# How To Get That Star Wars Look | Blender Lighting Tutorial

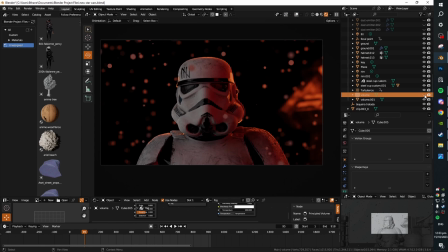(4:05)
We've still got the same nice lighting on the subject itself, but we want to add a volumetric, and that is going to do this.
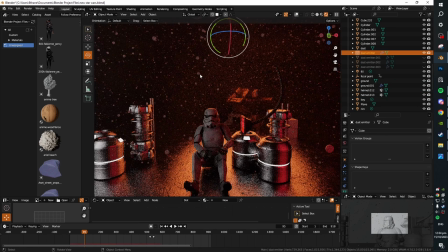(4:10)
The light is going to be dispersed throughout the air. And now back to more atmosphere.
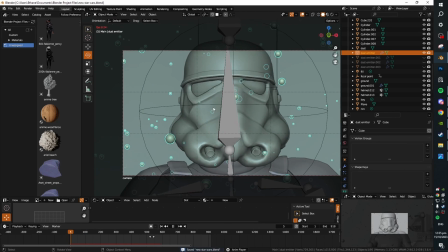(4:16)
I'd highly recommend dust. If you actually want a dedicated tutorial on how I do my dust for my shots, then I'm more than happy to make one.
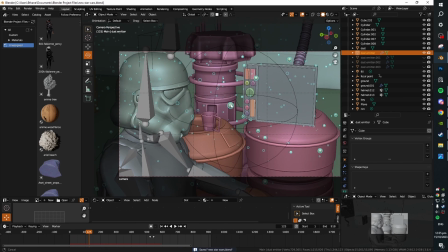(4:24)
It's not actually way too difficult at all, and it looks quite nice.
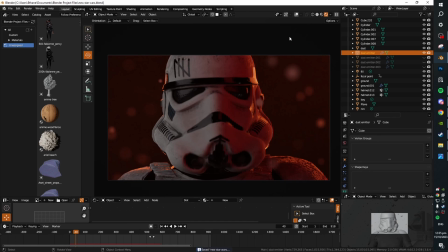(4:27)
But essentially, it's just a particle system which is instancing a bunch of little icospheres, and those icospheres have a sort of translucent texture on them, and then they just kind of float around erratically,
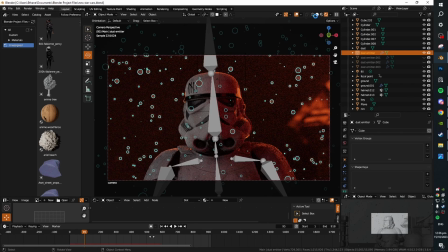(4:35)
and then we can use cool tricks like partway through this shot.
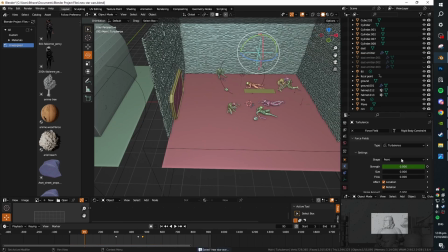(4:40)
I have a turbulence field around here, and I've got the strength of the wind animated, or the turbulent.
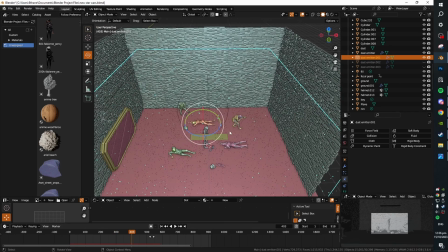(4:46)
You can see all the particles start to kind of fly around a lot at this point.
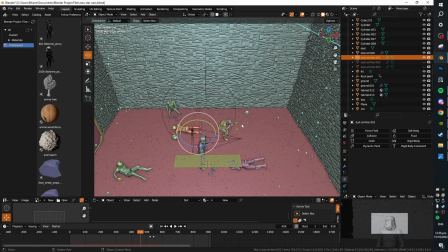(4:51)
It's a lot more chaotic.
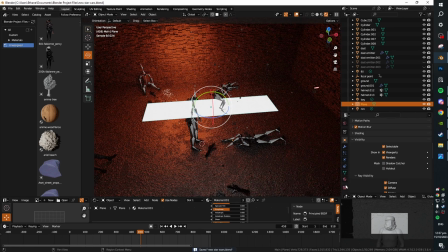(4:52)
Now, there is also another method to lighting, and that is using physical lighting objects within your scene rather than the lights that come with Blender.
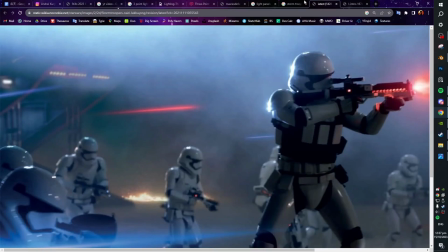(5:01)
And so basically we just apply an emissive texture to this plane, and what this is going to do is do the same kind of thing that one of these light panels would do in real life.
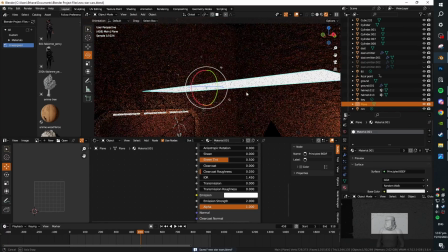(5:09)
We're basically just simulating a fluorescent plane inside of Blender, and that's going to give us much softer lighting.
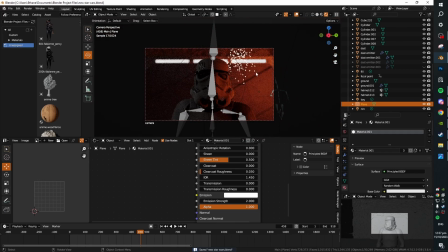(5:14)
You can see what this is doing here.
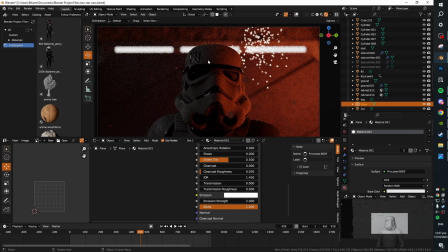(5:15)
If I just hide that, we would be completely in shadow otherwise, but we're just getting this soft white accent and just like kind of lightly illuminating the side of this guy's face.
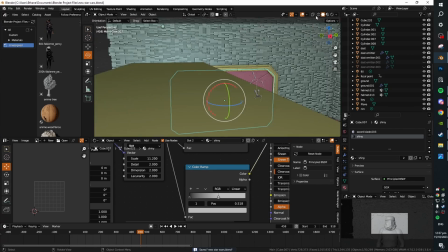(5:23)
And in this rough door model that I created over here for this shot as well, I've put
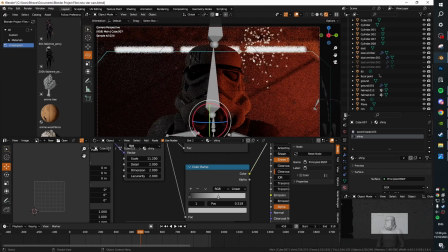(5:29)
some little light panels in here as well, and you can see that they have a really nice effect with the depth of field in this shot, where they get kind of blurred out, and then the compositing will enhance that as well further.
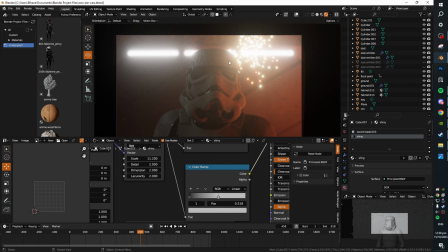(5:40)
This is a intense version of that, but yeah, if I enable the compositor in here, we can get some awesome bloom and stuff going on.
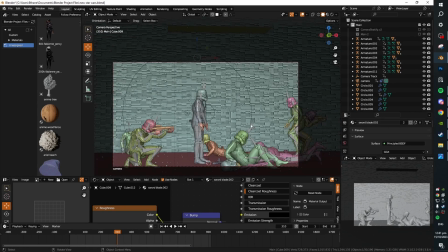(5:47)
Animations are another big thing. There's not really much of recreating a Star Wars look, it's just a general thing, but having mo-capped animations tends to work really well.
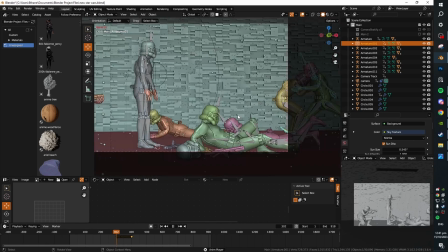(5:55)
I tried my hand at creating a running animation and it looks incredibly goofy. It took me like half an hour to make and it just looks ridiculous.
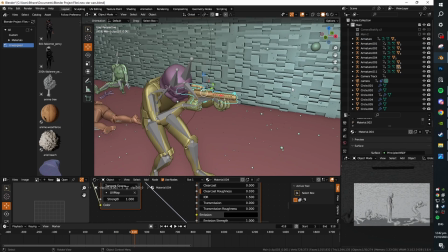(6:03)
Now if you want to create blaster bolts for your scenes, like here, my favorite trick for this is to basically spawn in a
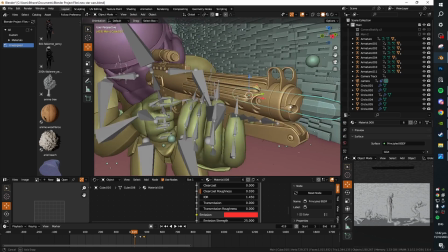(6:12)
stretched cylinder or kind of subdivided cube, just like this, and we'll just start with the zero
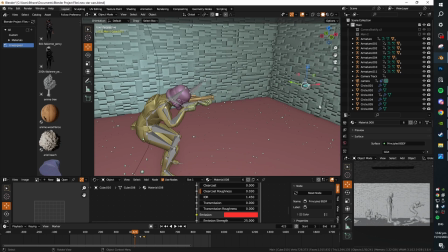(6:18)
scale, and then we spawn it in, and then we just animate it to move in that direction very, very fast that you want it to go. And then if it's off camera, it doesn't need to move or anything,
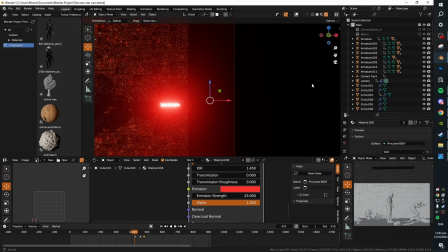(6:25)
it can just kind of sit there. Bloom on top of it, it's going to be like a very bright blaster bolt that's coming out.
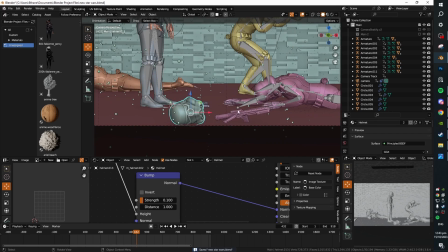(6:31)
It's going to look pretty cool. It's always nice to add some debris on the ground. Some background carnage and dead bodies never go amiss.
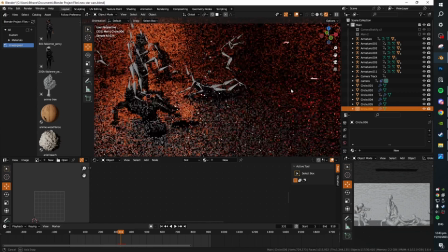(6:38)
Another great tip just for making Star Wars scenes in general is sparks. Add lots and lots of sparks.
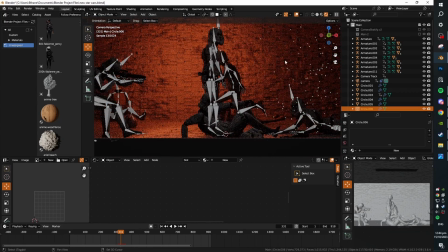(6:42)
There's a lot of good tutorials on here. If you want to know specifically how I'll make mine, then yeah, you can comment again and I'm happy to make a tutorial.
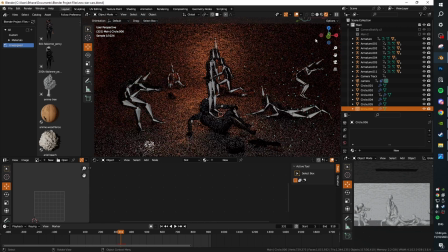(6:48)
The only really interesting thing about my sparks is that they do change color throughout the duration.
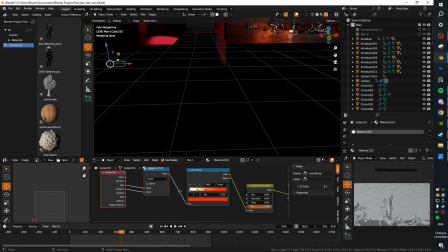(6:54)
You can see the shader, which makes this work. We've just got some funny stuff going on in the shader editor, but it's all quite simple. So again, yeah, I can make a tutorial easily, or you can just screenshot this and use this for later.
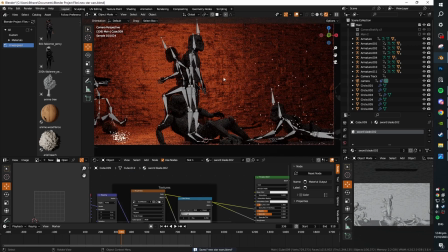(7:04)
But this only works in cycles, keep in mind, so try and use it in Eevee because it won't work sadly.
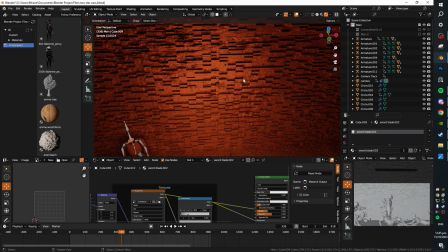(7:10)
This isn't really much of a camera or like shot setup trick, but I'd highly recommend you look into creating your own greebles.
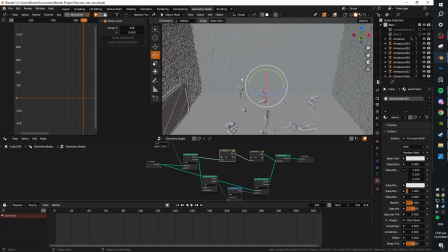(7:16)
This is the simple setup that I have for creating these kind of procedural just random details on the walls,
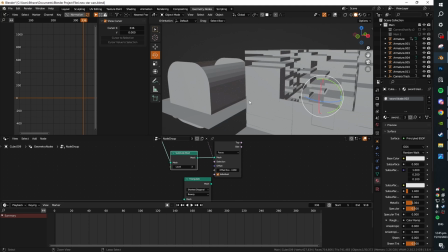(7:22)
and we can change this around quite easily and like create different sorts of looks.
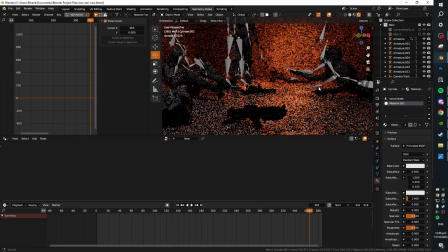(7:28)
That is really a lot of it, but yeah, make sure that you don't have surfaces too clean.
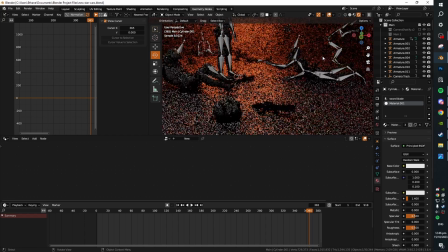(7:33)
Make sure that you've got some grits, some normal maps, some displacement maps going on, stuff like that. It just makes everything look way more interesting.
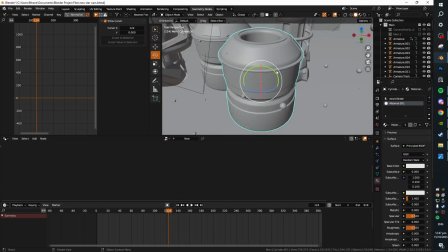(7:40)
And please, just make your own models.
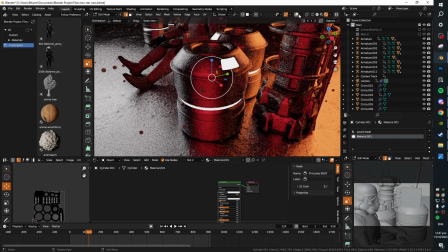(7:42)
Even if they're just small, simple models like this little weird cylinder thing that I made here with some lights on it, like just go ahead and make some of your own models.
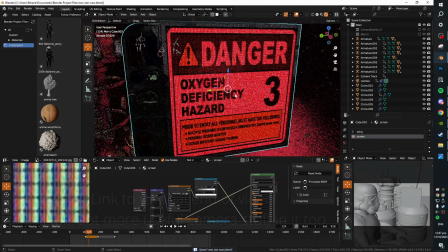(7:50)
Like, they don't have to be complicated. I made this little screen and I used my own neon signs tutorial to create this cool kind of texture on it.
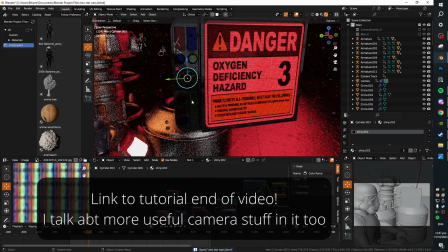(7:58)
And then some little buttons off to the side as well.
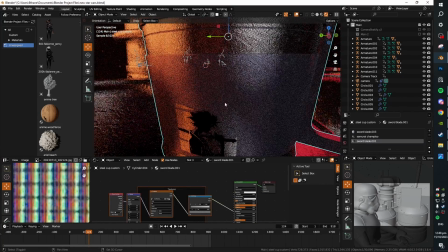(8:01)
And then I made this cup for my friend, and it has a little Yeezen logo on it as well, but that's just kind of off to the side.
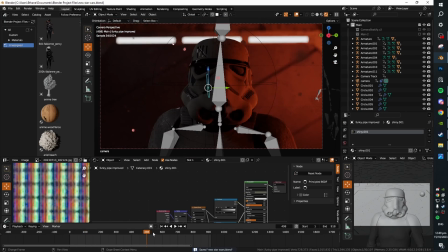(8:08)
The biggest tip is just to recreate shots that you see in Star Wars and figure out how they're putting their camera,
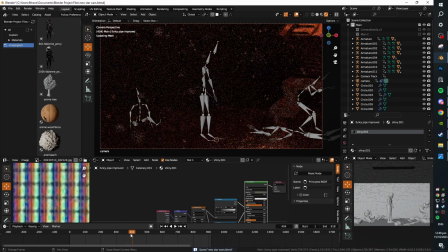(8:13)
how they're placing their characters, how they're doing their lighting, and then just what elements of the shot that they have.
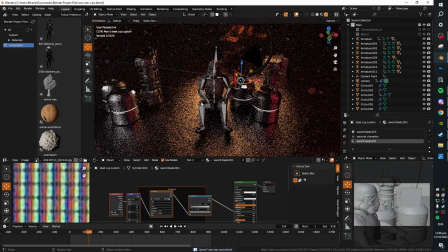(8:17)
I was planning on making this into a full short film, and I might still in the future if this video really blows up or something, but they don't usually.
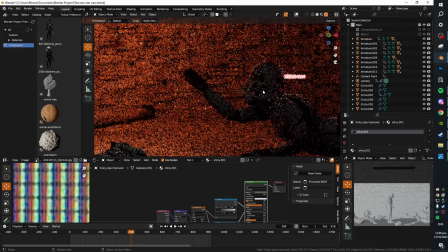(8:24)
And just focus on creating those very Star Wars specific things, you know?
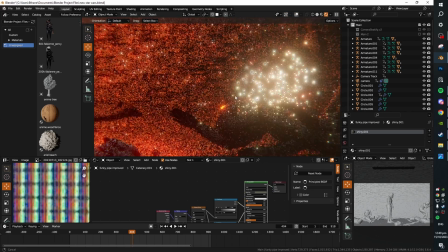(8:28)
Like for instance, the very, very prominent Star Wars trait, this kind of like bullet hole glow on impacts.
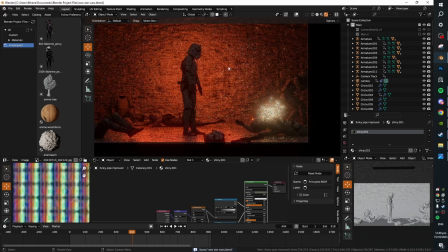(8:35)
Like, it's a very subtle thing, but it makes projectiles in your scene just feel like so much more impactful than they would otherwise.
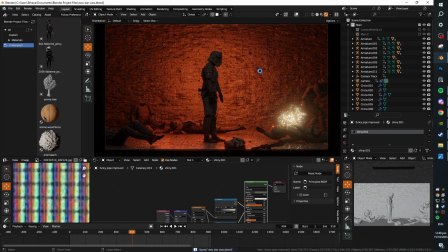(8:41)
Silhouetting is a very powerful trick as well, which I've kind of maybe a bit overused in this shot, but it makes this guy really kind of stand out in the middle of all this chaos.
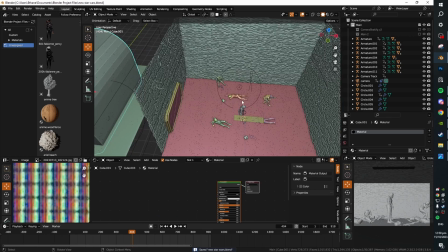(8:49)
But yeah, just monkey see, monkey do. Take what you see, try and recreate it in Blender, try and fail multiple times.
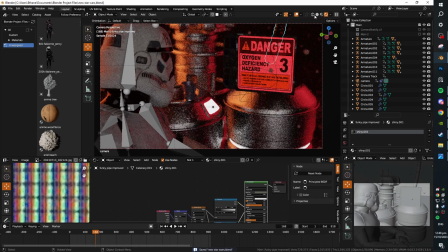(8:55)
But yeah. That has been my Star Wars project, and I hope that this has been a useful educational kind of tutorial for you.
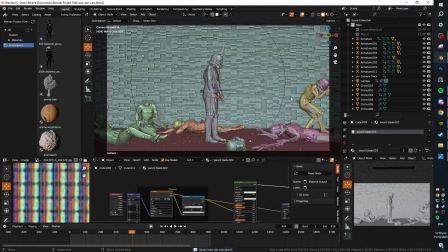(9:01)
And I'll see you in the next one, guys. Thanks for all the support. It's been Yeezen. Goodbye.